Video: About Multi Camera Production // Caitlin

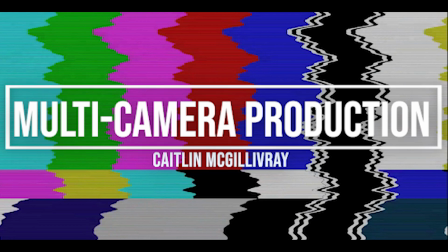[0:00]
What is multi-camera?
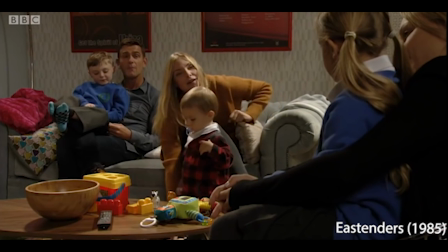[0:00]
Multi-camera is a technique that is used within the media industry when shooting TV programs and also films that will have several cameras on set to record or to broadcast a scene.
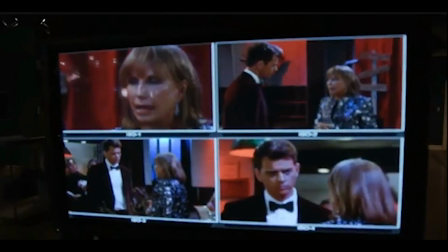[0:09]
With using multi-camera, there is more than one view. All the shots are filmed at the same time from different angles.
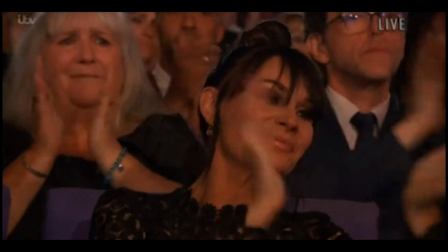[0:16]
There's different types of multi-camera and they can be filmed in the studio or outside and also broadcasted live.
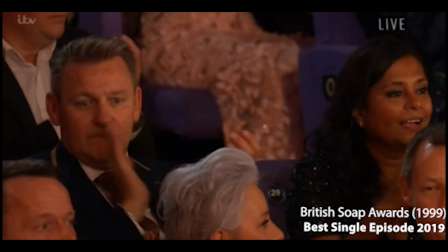[0:22]
With different multi-camera setups such as panel shows, football, chat shows, game shows, reality shows, music shows and even award shows.
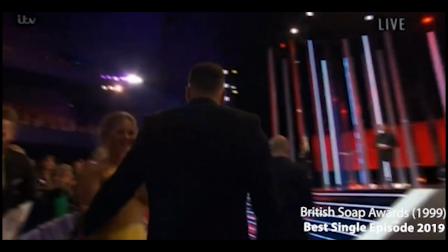[0:29]
In multi-camera there is different techniques that are took into consideration,
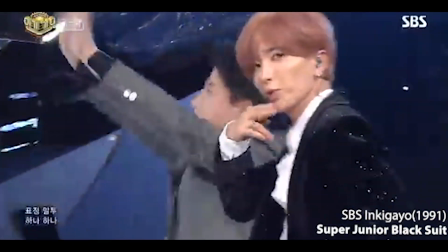[0:34]
such as cover of action, communicating meaning to the viewer, visual style and maintaining viewership.
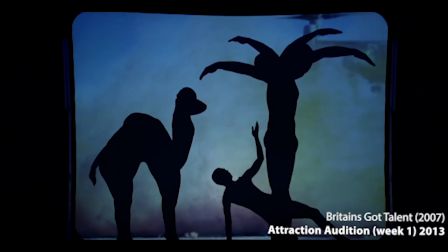[0:40]
Visual style is to help the audience have the same feelings when we are watching it, either if it's recorded or we're seeing it live.
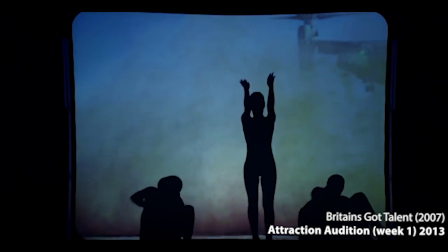[0:47]
Visual style is a key part on how the audience see how the shots blend together, such as the attraction Britain's Got Talent edition shows this very well,
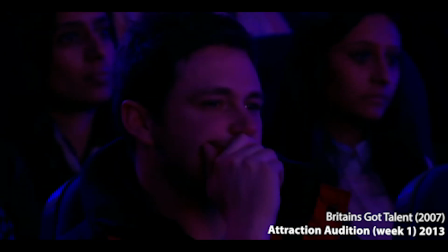[0:55]
with the reaction of the audience and the judges and the edition and how they get across the emotion with a simple use of camera work and
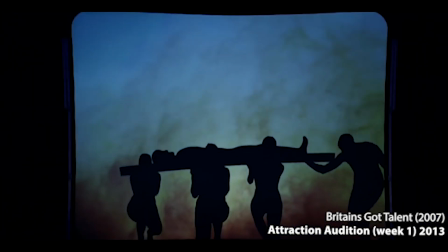[1:02]
how they visualise it to the audience can tug on our emotions. Within football, it is live and it also multi-camera.
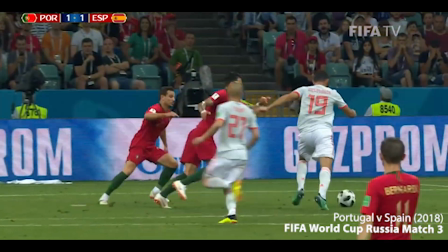[1:09]
They use this technique to make sure that all the angles of the pitch is covered with the action from different angles.
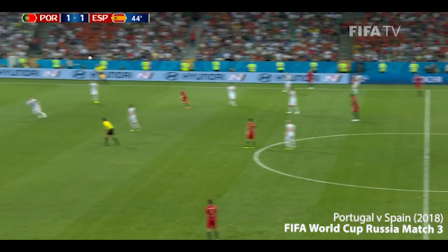[1:15]
Also, it is important for the camera to be able to pick up everything, as it is live, mainly in football,
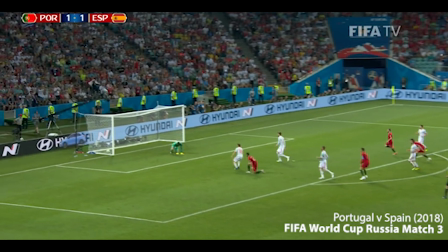[1:19]
to see who has the ball and to follow them unless they find a better camera angle.
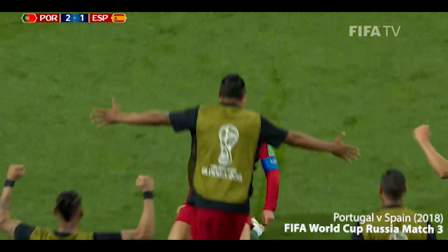[1:24]
As with so many cameras, they all have their own part to play so that it is easier for the video mixer to pick
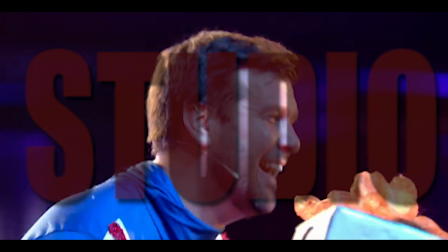[1:31]
what they want to show to the audience live. Studio. With a live studio audience, they have to do camera blocking.
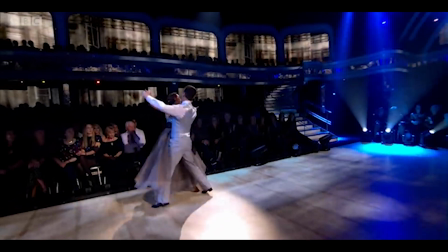[1:38]
So when it is live, they know the camera order when it is being broadcast to the British public, as they want to keep the audience engaged since it's entertainment.
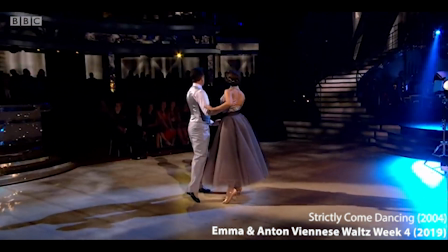[1:46]
These shows cover all the action in each performance to make it as fair as possible and for the viewers to feel like they are watching it from inside the studio.
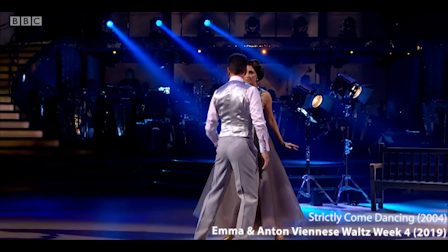[1:53]
The layout is made to make sure it catches the audience reaction as well as the judges' reaction.
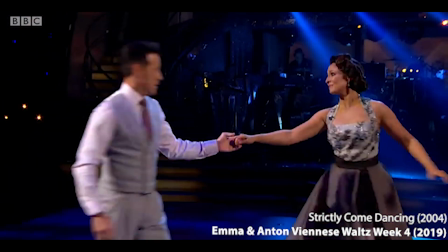[1:57]
We see this played out in a lot of entertainment programs.
Other women.
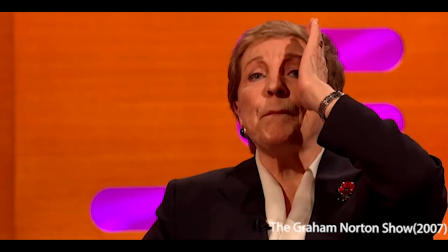[2:05] And I know it. It's because he said we were on a break.
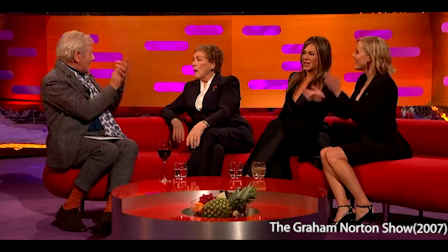[2:10] Correct.
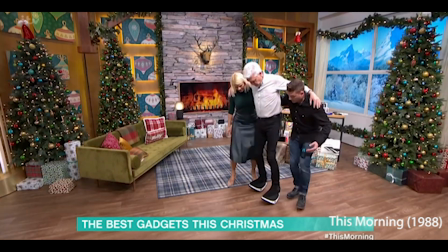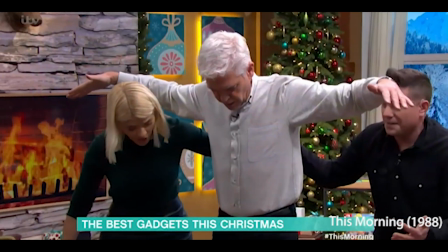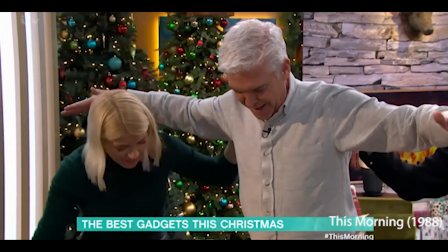[2:23]
For a talk show or a panel show such as Good Morning Britain, This Morning, Loose Women or even The Graham Norton Show.
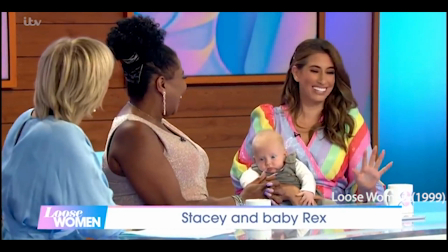[2:32]
They have to try and keep the audience engaged throughout when they are watching it live. Also, with the visual style,
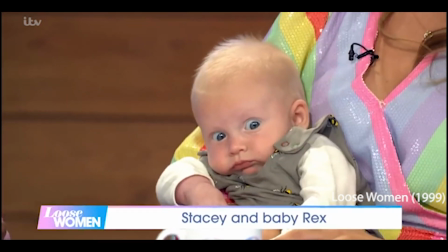[2:38]
the director is aware of all cameras to be able to decide which angle suits best for the audience watching at home.
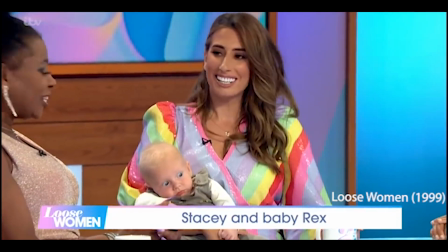[2:45]
But with a talk show multi-camera production, they make sure that when they have an interview,
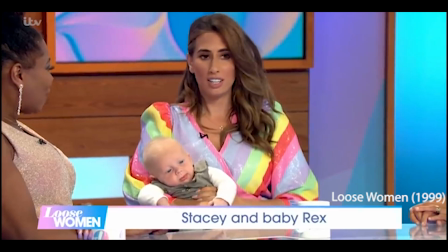[2:51]
they have cameras going between the interviewers and the interviewee, so that the audience are able to see the presenters or presenter
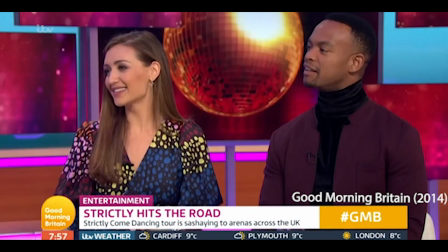[3:00]
and also the guests that they have. They have two main cameras on the guest and presenters and a wide angle shot to see all of them in one shot.
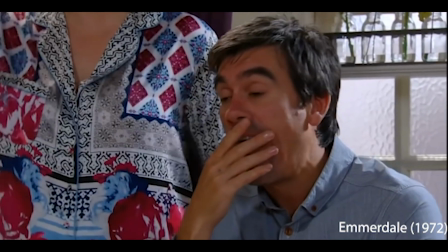[3:10]
Within soaps, they use multi-camera production. It is used more often in this type of drama as they are shown daily on TV.
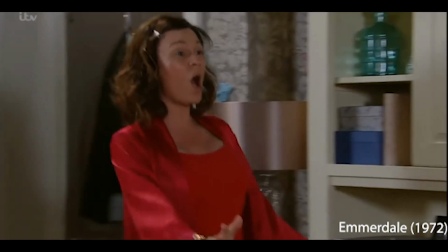[3:15]
With a multi-camera layout, it helps the process of production.
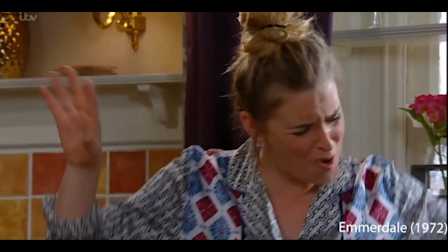[3:19]
As with these shows, they are able to film 3 to 4 weeks ahead, as they can get the scenes done quicker.
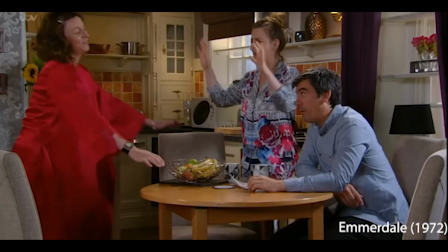[3:25]
As with more than one camera, it speeds up the filming, especially when there is a group scene, and it keeps the filming cost down.
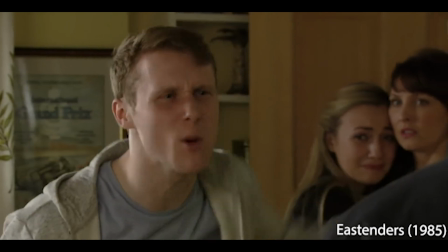[3:31]
Maintaining viewers' interest. Within these types of shows, the companies have to keep the viewers interested in what's happening,
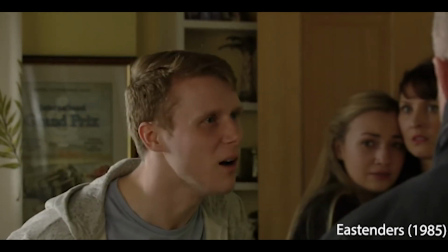[3:39]
with soaps such as EastEnders, Emmerdale, Coronation Street, Young and the Restless, General Hospital, The Bold and the Beautiful,
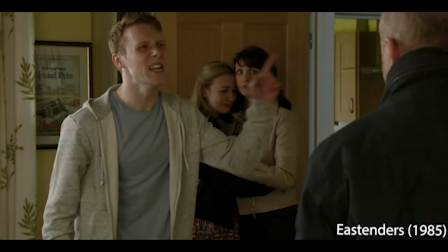[3:46]
to help maintain the audience interest.
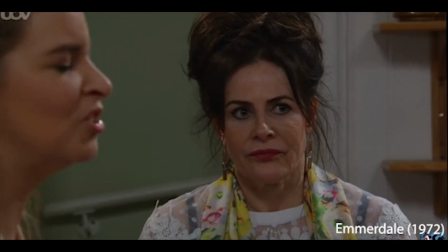[3:48]
As with the soaps are shown at the same time throughout the week, they also have a captivating storyline which keeps the audience intrigued.
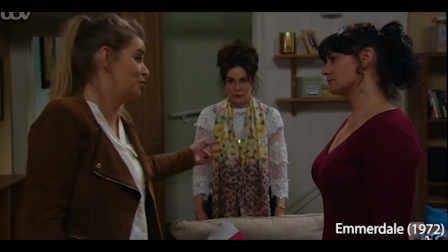[3:55]
In soaps, they don't have one storyline, they have a couple to keep the audience engaged. Communicating meaning to the audience.
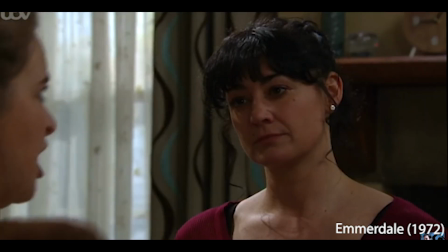[4:01]
Within British soap and also American soaps, they tackle a lot of events that are influenced by day-to-day lives to bring a light to them for audiences to understand,
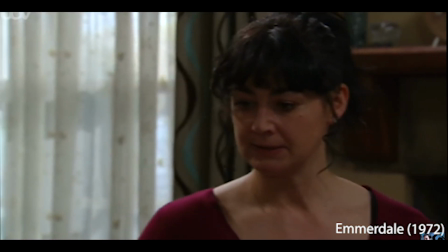[4:10]
even though sometimes they will make it more dramatic since it is a drama show/soap.
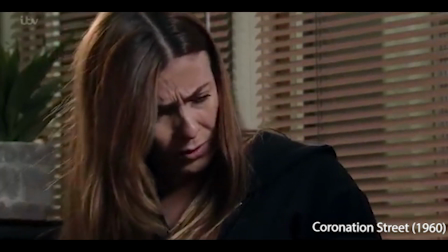[4:16]
With these types of stories, it keeps the audience aware and waiting to find out more.
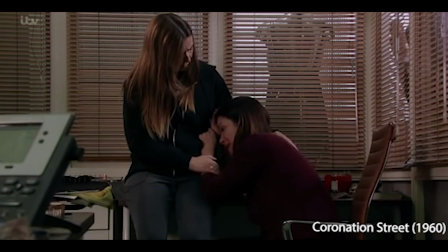[4:20]
They make it more appealing to the audience as they want to follow the storylines of the characters they relate to.
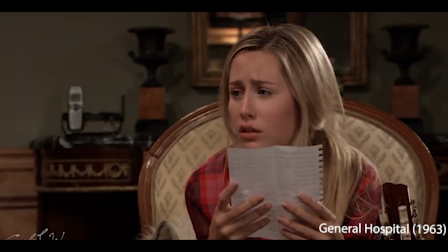[4:28]
In any soap, it is important to get the meaning across right,
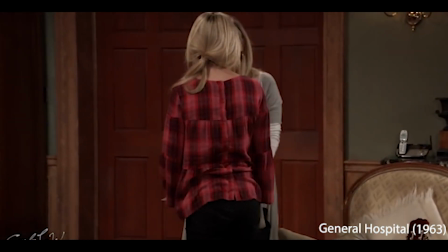[4:31]
with the actor researching about how to portray it and for the audience to understand, as they want them to feel like they are a part of what is happening.
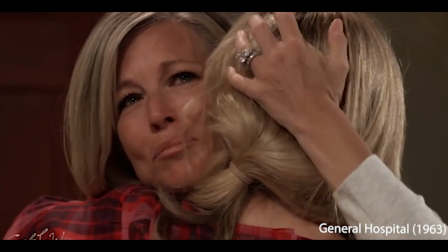[4:40]
As one of the soap actors said,
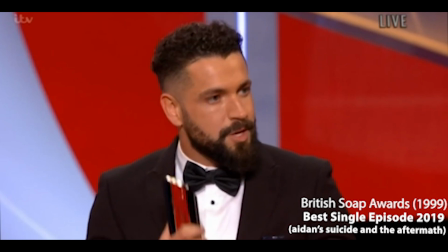[4:44]
"Please continue to do what you do, keep telling those stories, use our platform, and let's keep breaking down that taboo." And
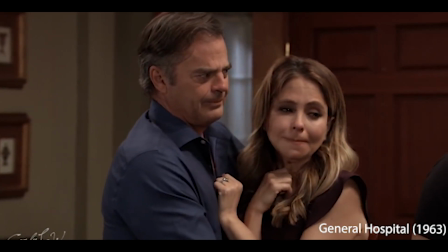[4:51]
also how British soap actors want to make these certain subjects something easier to talk about than having to tiptoe around them,
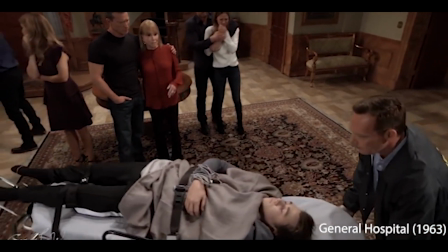[4:57]
and with multi-camera it can give it a dramatic effect and also a deeper meaning.
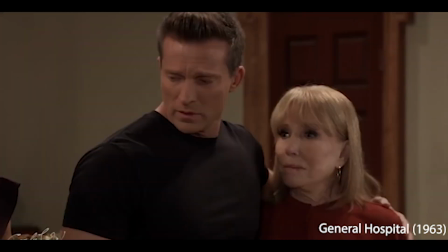[5:03] Somehow I know you must leave, so take the wheel and ride
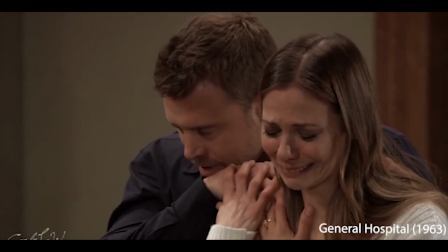[5:14] and get back home.
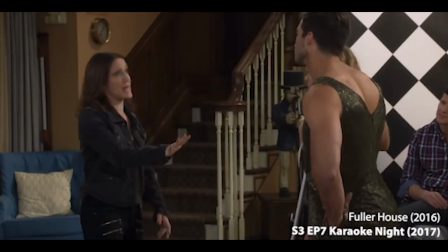[5:20]
Sitcom, you have to rehearse before taping, as throughout the rehearsal it is for the director to see how they play out the script, also for them to be able to work out where they want the actor to be on camera.
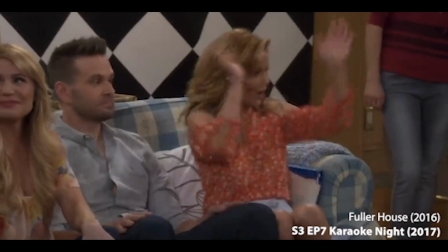[5:29]
They will rehearse the entire show to make sure that when it is filmed live, the camera directions move slowly,
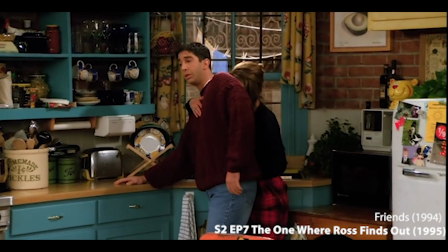[5:35]
so when in post-production they can use the best ones that fit to send to the network.
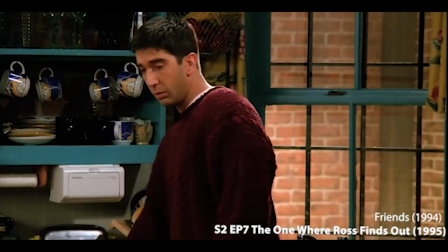[5:39]
Also, with having a camera rehearsal, it also gives the script writers a chance to see if anything needs adjusted, like a joke for the audience.
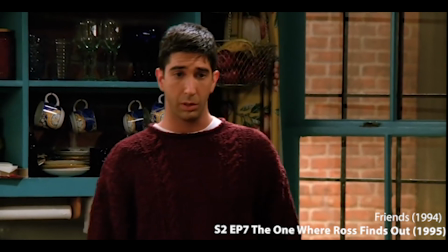[5:46]
With the script writers in a sitcom, they are always curious of how the audience will react.
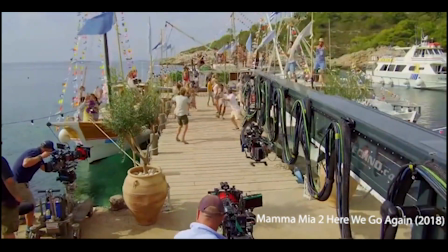[5:53]
In some films they use multi-camera and is seen throughout a musical film when they are singing,
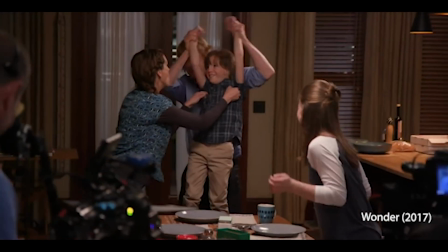[5:57]
but it is also use it within dramatic, comedy and even action films, as it all depends on the director's preference.
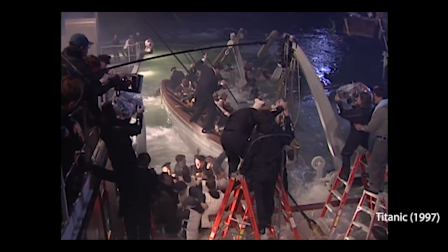[6:04]
Filming with more than one camera in a film doesn't take as long to shoot. With certain films you can see the camera rolling and overlap in a scene.
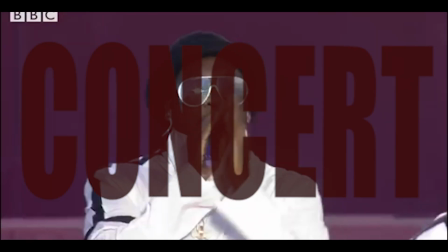[6:12]
You know they will use the scene after the camera is out of frame.
Simple much.
They use this technique to help and create an atmosphere for everyone that is there,
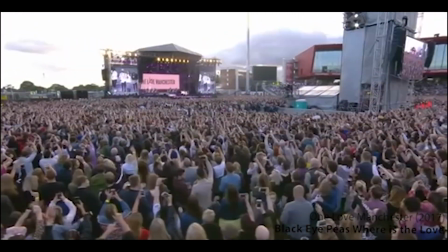[6:19]
as it helps people who are further away from the stage to be able to see what is going on the big screen beside the stage.
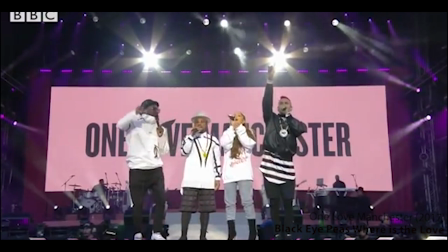[6:27]
Helps create the mood of the song more engaging to watch with the different camera shots.
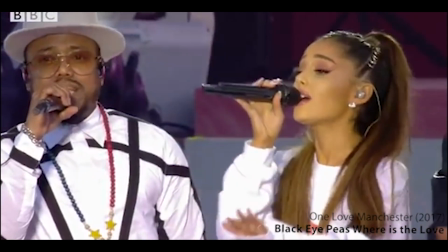[6:31]
With this technique at a concert, it is more important to make sure the audience sees everything as it is live.
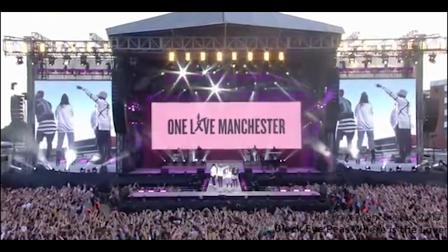[6:38]
For example, the One Love Manchester. They want you to be able to see the artist, but they also want to show the audience enjoying their time and singing.
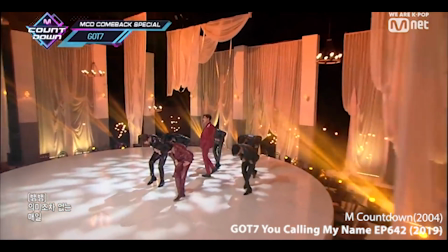[6:46]
Within music shows, they will use multiple cameras, as sometimes they will use more than one camera to film a music video.
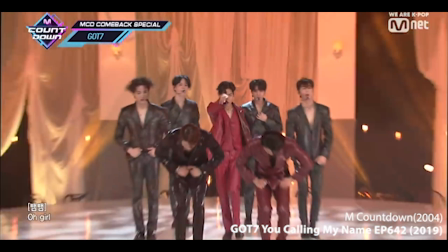[6:51]
Within a music show broadcast, they will use more than two, as they will have them in different angles.
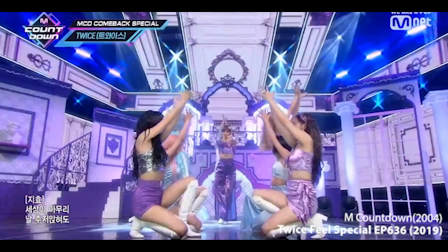[6:57]
They would work the same as a studio multi-camera production with camera blocking and rehearsals, as they know what camera is next.
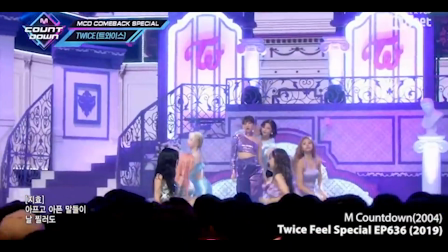[7:03]
When the light above the camera goes red, they know where to look when rehearsing and also when it's live.
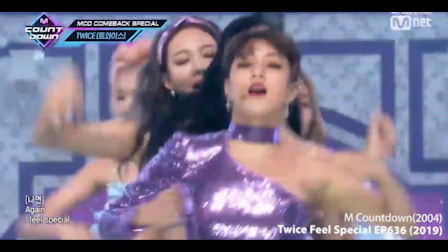[7:08]
In a music show, they want to show the dance, but they also want to focus on the one that is singing, as they want the audience to enjoy the performance.
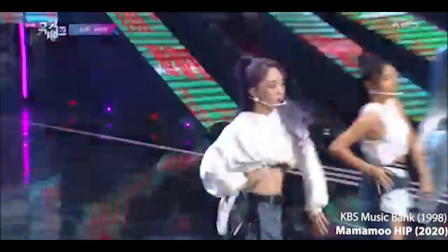[7:17]
As every music show tries different ways to showcase the artist, we can see within groups,
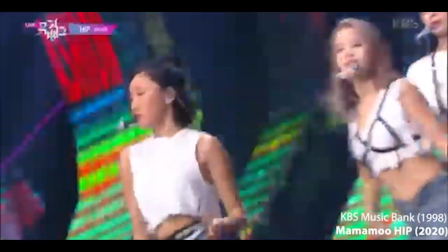[7:21]
and depending on the tempo of the song is how they decide to change camera angles.
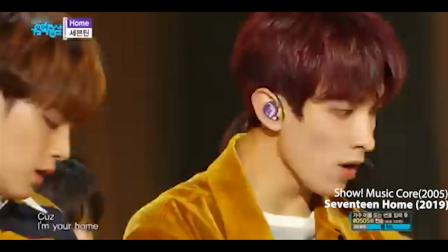[7:26]
With having different types of songs, the show is different for each group.
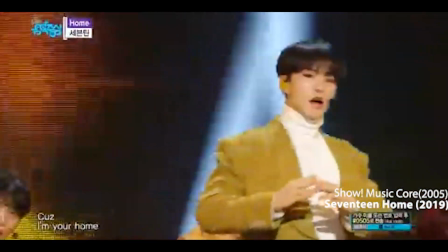[7:30]
We see it clearly through both boy groups and girl groups, also depending on how big or small the group is.
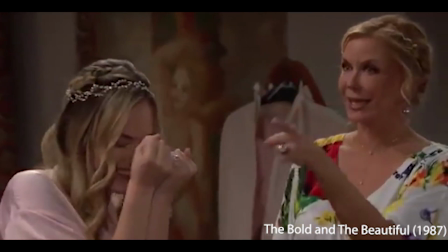[7:36]
Looking and also researching, we can see that multi-camera is one of many different productions used to create media for a public audience.
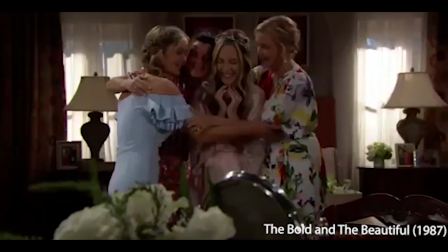[7:43]
Looking at different types of multi-camera, and mainly the music show, it will help and also give me ideas for when I create my own.
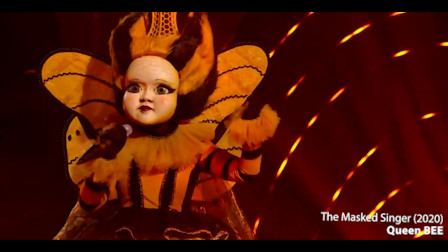[7:51]
Multi-camera is a vital technique, as it is useful for when filming live events for capturing all the action.
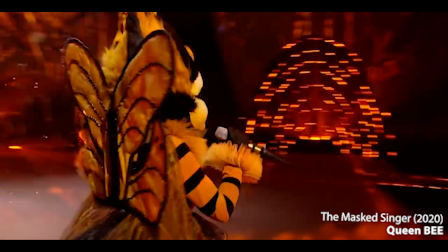[7:57]
It does not always have to be an expensive process, and you can get a lot more shots done easily.
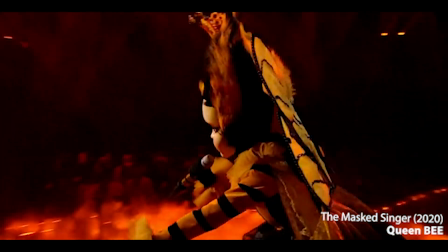[8:03] I know this voice.